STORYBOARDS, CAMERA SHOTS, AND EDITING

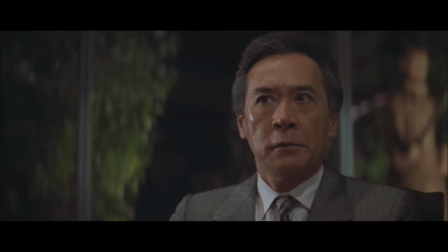998s
Ultimately, there's nothing wrong with any of these options, and it's up to you and the director to decide which reading best fits the character.
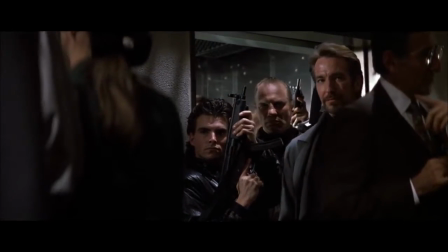1004s
Shaping her performance requires a certain level of consistency, and you may have noticed that consistency as an editor is a common thread to all of these concepts.
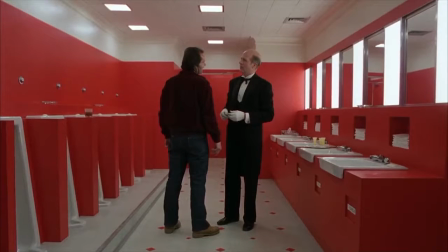1013s
The final concept I'd like to address is jumping the line, also known as breaking the 180-degree rule.
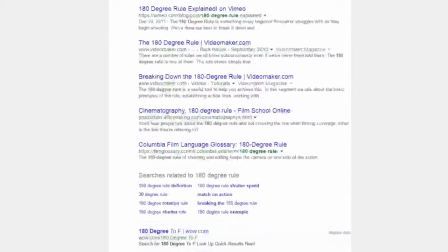1019s
The 180-degree rule is a concept that is widely covered on the internet, but I'll quickly go over it again here for those of you who may not know.
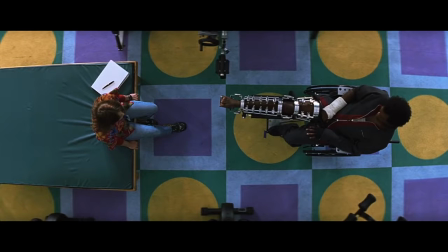1026s
Let's say we have two characters talking to each other. Imagine there's an invisible line drawn down the center of your actors.
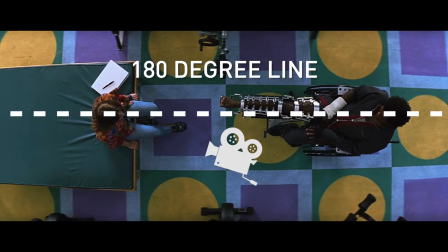1032s
This is the 180-degree line. Once you pick a side to set your camera, you keep the camera on that side, and the reason for this is simple: eye lines.
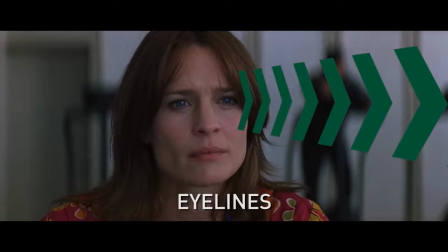1040s
This rule is established to maintain the illusion that these characters are looking at each other when you edit between the shots.
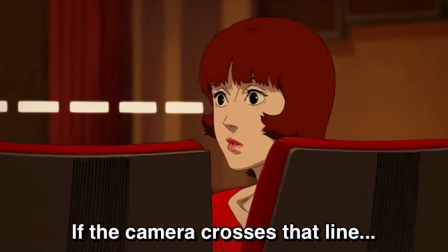1047s カメラがこの線を勝手に越えると、ほら、カットのつながりがおかしいだろ。
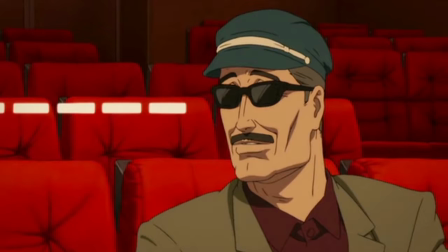1053s
You can see here it's disorienting to cut between these shots because the characters are no longer looking at each other.
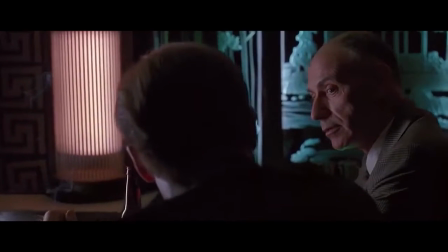1059s だからこうでなくちゃいけない。No.
Now you can re-establish the line by physically showing the camera moving across it.
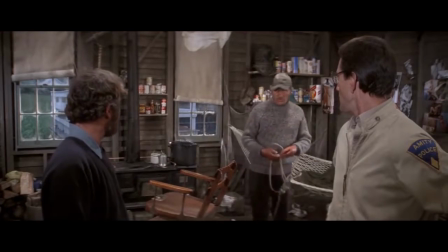1067s Hey.
Or by repositioning a character on the other side.
Give me your hands.
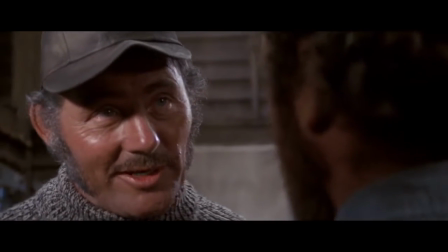1073s
But once you've crossed, you generally want to maintain that continuity until a new line gets established.
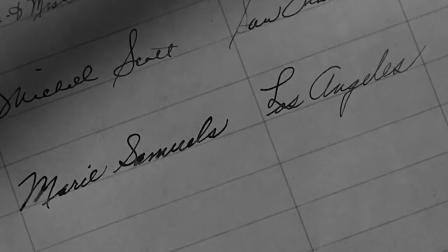1078s
Similar to being consistent with a point of view cutaway, this rule exists to just not f over your audience and confuse them spatially.
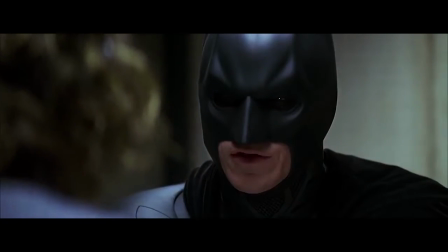1085s
Although it's often considered a cardinal sin to jump the line, you can break this rule if it fits the intent of the scene.
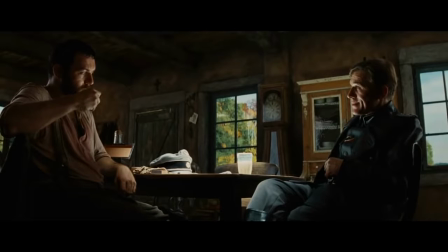1091s
For example, when Landa takes out his pipe during the opening scene of Inglourious Basterds, watch what happens.
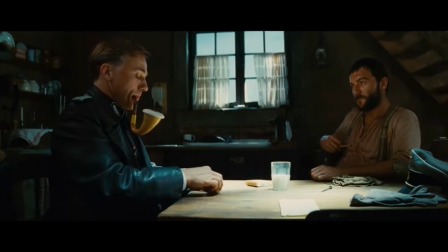1099s
They jump the line because the tables have turned, literally. Landa has now taken control and power away from the dairy farmer.
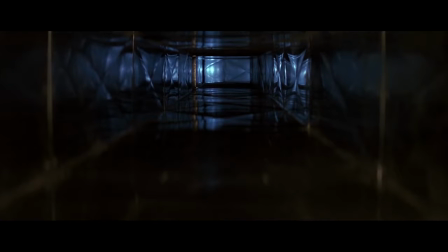1108s
Editing is a language unto itself, and that language is based on how you communicate and present a story to an audience.
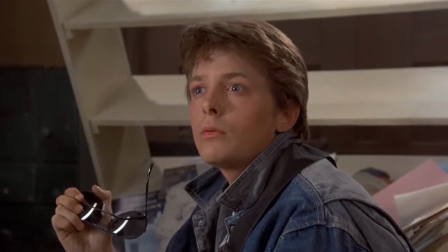1116s
Now, I know there are plenty of exceptions to all of these topics,
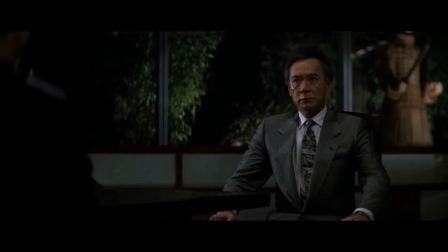1123s
which we're going to explore in greater detail for later videos. So in the meantime, pay attention to the camera's movements and perspective.
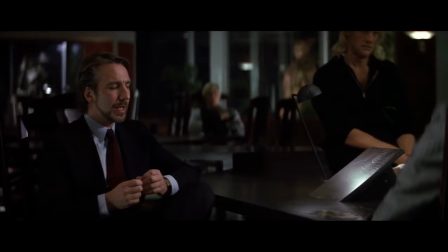1130s
Be consistent.
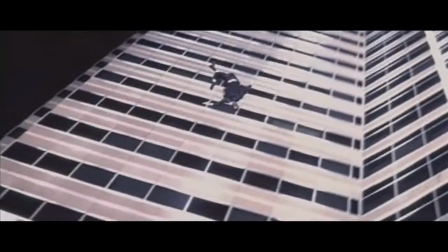1131s
Try not to confuse the audience spatially or needlessly take them out of the moment. And again, just because you have footage of a certain angle, doesn't mean you have to use it.
And cut. Thanks for the advice.
A long time ago, in San Anselmo, California.
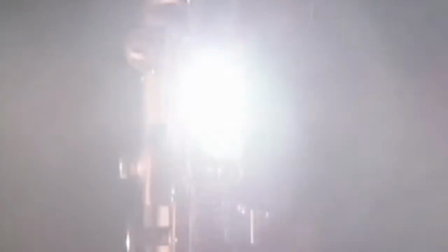1154s
In February of 1977, George Lucas invited some of his closest friends to watch a rough cut of his new film, Star Wars.
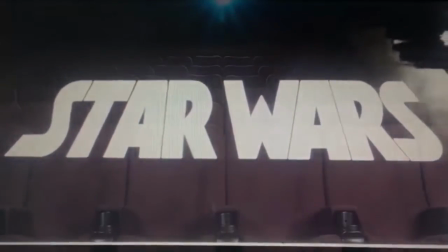1163s
In attendance among a handful of people were Steven Spielberg and Brian De Palma.
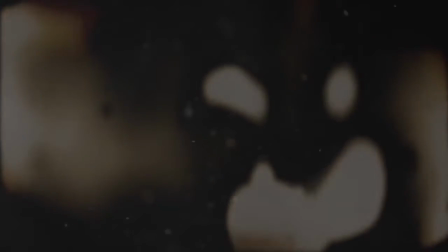1168s
The response was not good. According to Spielberg, this is how De Palma reacted.
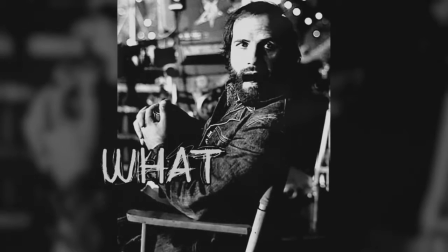1174s Well, Brian went off the deep end. Well, makes no sense. Nonsense.
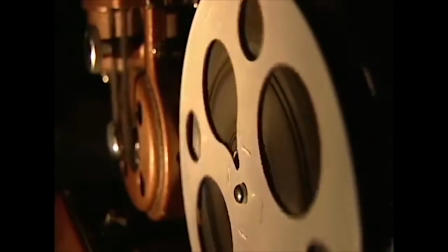1179s
The film was in trouble.
Sure, you can point at the superficial problems with a rough cut, such as placeholder VFX,
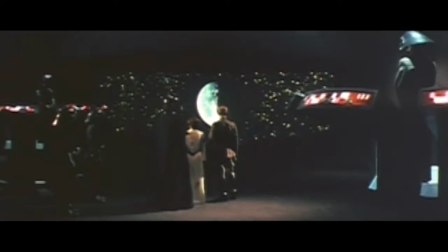1188s stock footage, unfinished sound, Bang! I want them alive! and temp music.
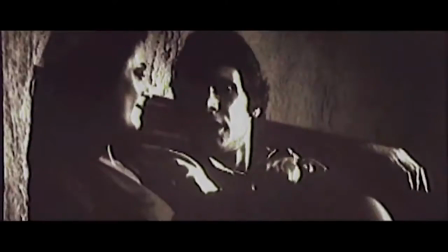1196s
But we're not going to focus on those. No, the real issues were fundamental.
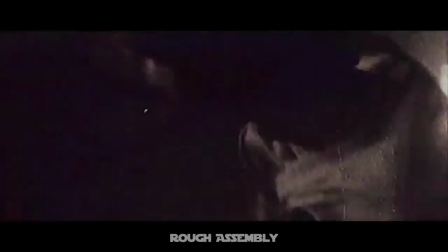1201s
The story, the scenes, the characters, the pacing.
No blasters! No blasters!
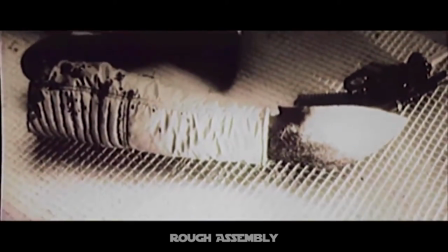1208s
But the film was not beyond saving, because they say a film is written 3 times.
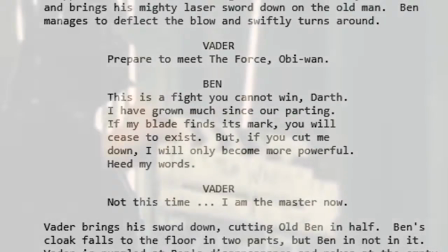1213s
First in the screenplay, next in production.
You can't win, Darth.
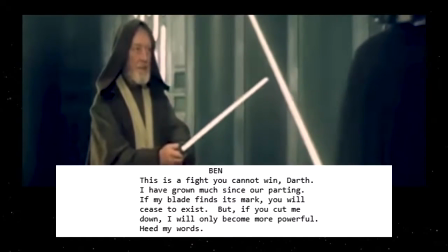1218s If my blade should find its mark, you will cease to exist.
And finally, in the edit.
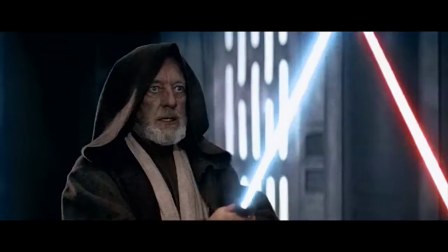1224s You can't win, Darth. If you strike me down, I shall become more powerful than you can possibly imagine.
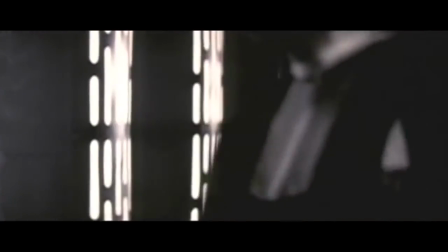1232s
The success of Star Wars was not inevitable. In fact, the way things were going, it was almost guaranteed to fail.
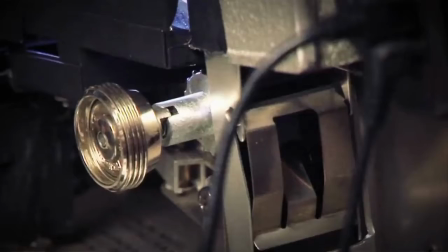1240s
It was only due to their laborious editorial process that Star Wars snatched victory from the jaws of defeat.